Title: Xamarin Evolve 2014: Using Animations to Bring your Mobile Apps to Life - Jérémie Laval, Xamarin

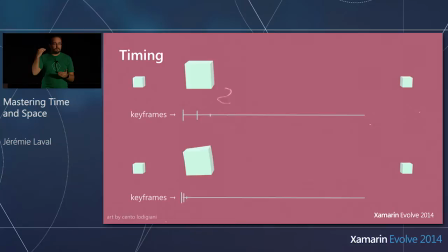[20:35]
So remember the curves that I chose when I was not showing you either the anticipation or the question stretch?
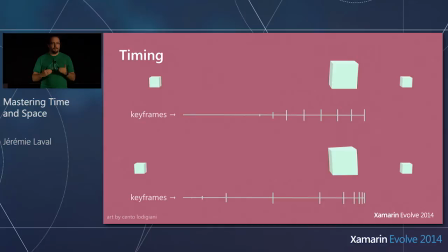[20:41]
I was using generally something called linear curve, linear motion. And this is the most simple one. If you had to see the implementation of Interpolator like that, of a linear Interpolator, the only thing it would do is just return its parameter, which creates this very straight curve.
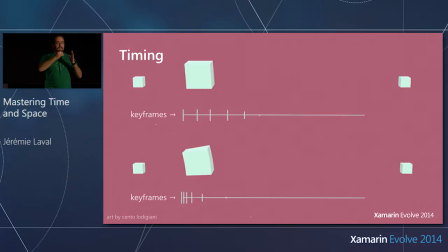[20:55]
This is what you see at the top. The two little cubes are exchanging a big cube.
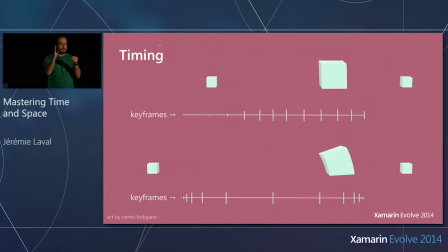[21:00]
If you look at the bottom, there is the keyframes, which are each position, intermediate position of the cube across time.
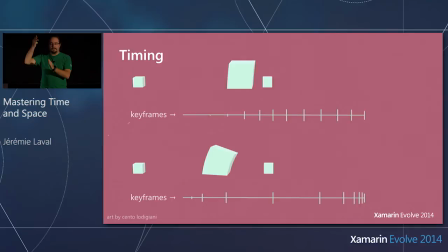[21:07]
In the first version, you can notice that the cube is evenly spaced out.
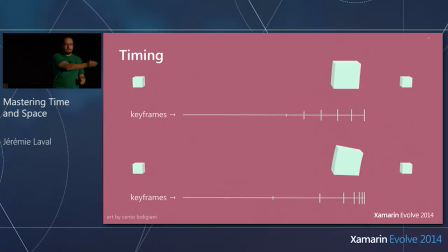[21:12]
It's always as a very clear and definite position across the timeline.
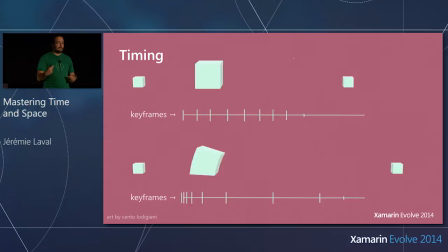[21:16]
If you look at the bottom, the other one is using something called ease in ease out,
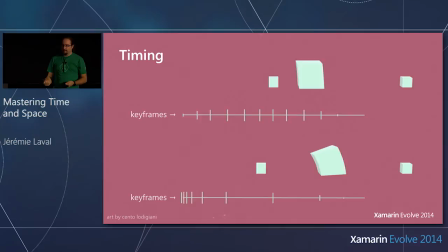[21:21]
which represents both an acceleration at the beginning and a deceleration.
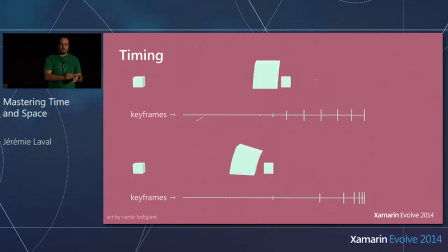[21:27]
And the effect that you have is that there is more frame both at the beginning of the movement and at the end of the movement.
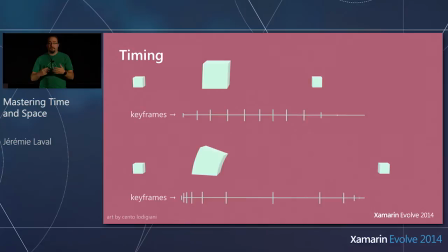[21:34]
And this is normal. This is how we do every movement in our real life. You never just spring directly to the end position.
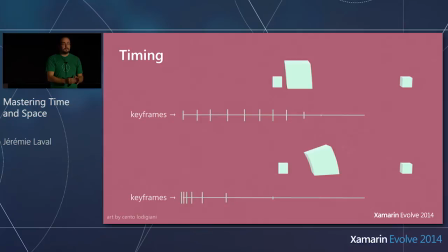[21:41]
You always have some form, if you are in your car, you have some form of acceleration when you start from the still movement to going back to another still movement. Let's say you're stopping at the traffic light. You're always going to have those phenomenon of acceleration and deceleration.
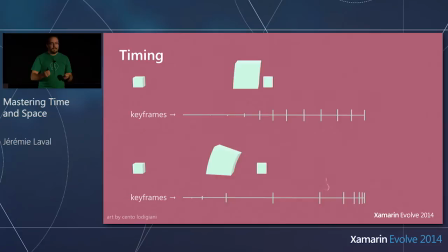[21:56]
And you can see right around the animation, the second movement seems much, much more real. And you can also notice that they have added a bit of squash and stretch. The cube is slightly stretching and stretching to follow the inertia of the cube. So, this is principles that go well together, work well together.
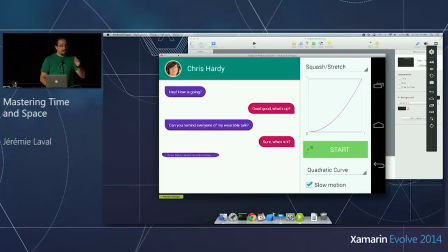[22:13]
So, let's go back to the first experiment that we did. Because I want to show you exactly how does that translate to an animation. Because, again, the theme here is that you never change your animation. The animation parameters are always the same. They go from the same value and the same value and take the same duration. What you change is the interpolator.
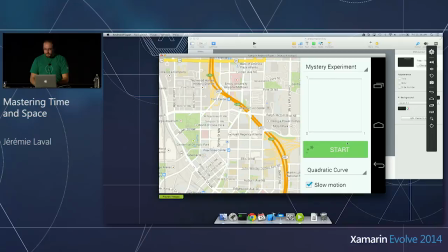[22:32]
So, let me go back to the first experiment that we had, the pin dropping on the map. So, again, if I go back to my default interpolator here, so that was a bit of fun, this is the bouncing. So, now, imagining that I want to do something. So, let me show you the linear curve. So, that's the most simple curve.
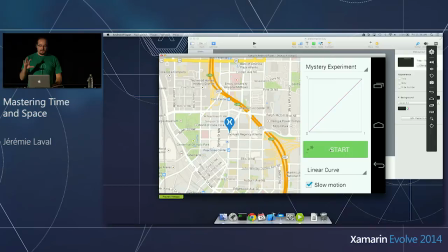[22:49]
Exactly in the same way that I showed you in the animation, when you do something like that, the pin is going to be just using the same amount of keyframe to go to its final destination. So, it seems like a very stiff movement. This is not what we're used to. And this is a bit mind-boggling when you see that. A more correct representation here, if I wasn't using the bouncing, would
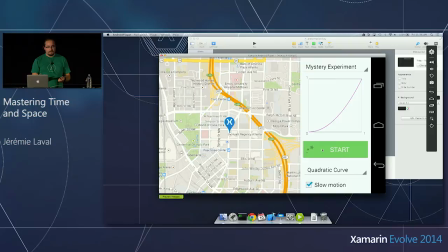[23:11]
quadratic curve here in that case. And so, in that case, the pin is going to start very slowly and then accelerate to reach this position. And so, still, this is not the best way because it seems like it stops right at the end. So, it's like it's hitting a wall. Maybe that's not exactly what we want. Maybe we want a pin that has, like, a parachute.
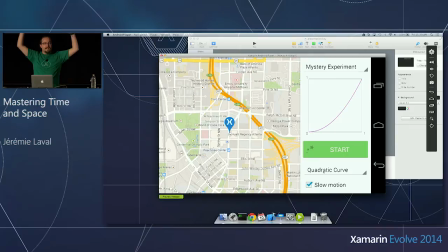[23:31]
And so, in that case, it would fall very fast. But then, because of the parachute, it would slow down to its final position. So, this is a deceleration curve that we saw earlier. And so, in that case, the pin is going to start very fast, but then slowly reach this final position and then smoothly go on to it.
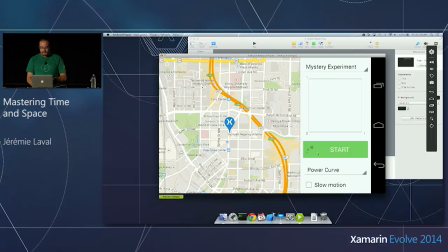[23:48]
I want to show you like a last example of a power curve. So this is something that inflates the acceleration. And so you're going to see the effect here is that it's almost a slam. So we slam the pin onto the map. So again, this is all to show you the timing. With interpolators, you can create any type of timing you want.
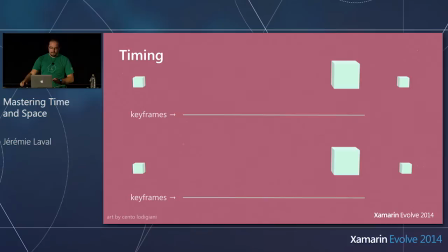[24:06]
And And you're not limited to what the system offers you.
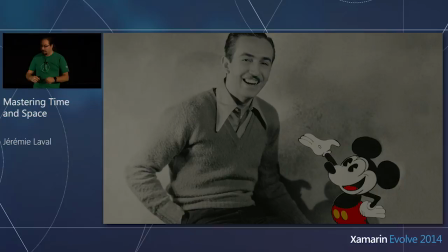And so, I showed you in the beginning, I talked about Disney.
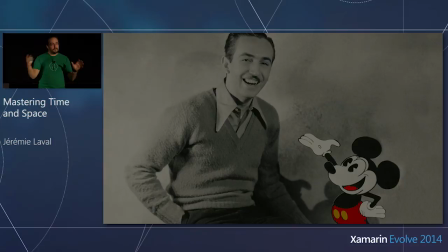[24:20]
And if you were in our material design talk from yesterday that I did with James, you may have noticed that it was a two-slot session, so we had two sessions back-to-back. And in the first session, we talked a lot about the visual changes that went into Android L with material design,
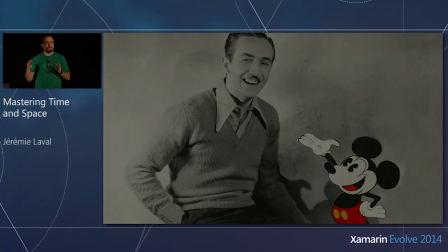[24:34]
but the second session was pretty much entirely dedicated to just motion, just that aspect of motion.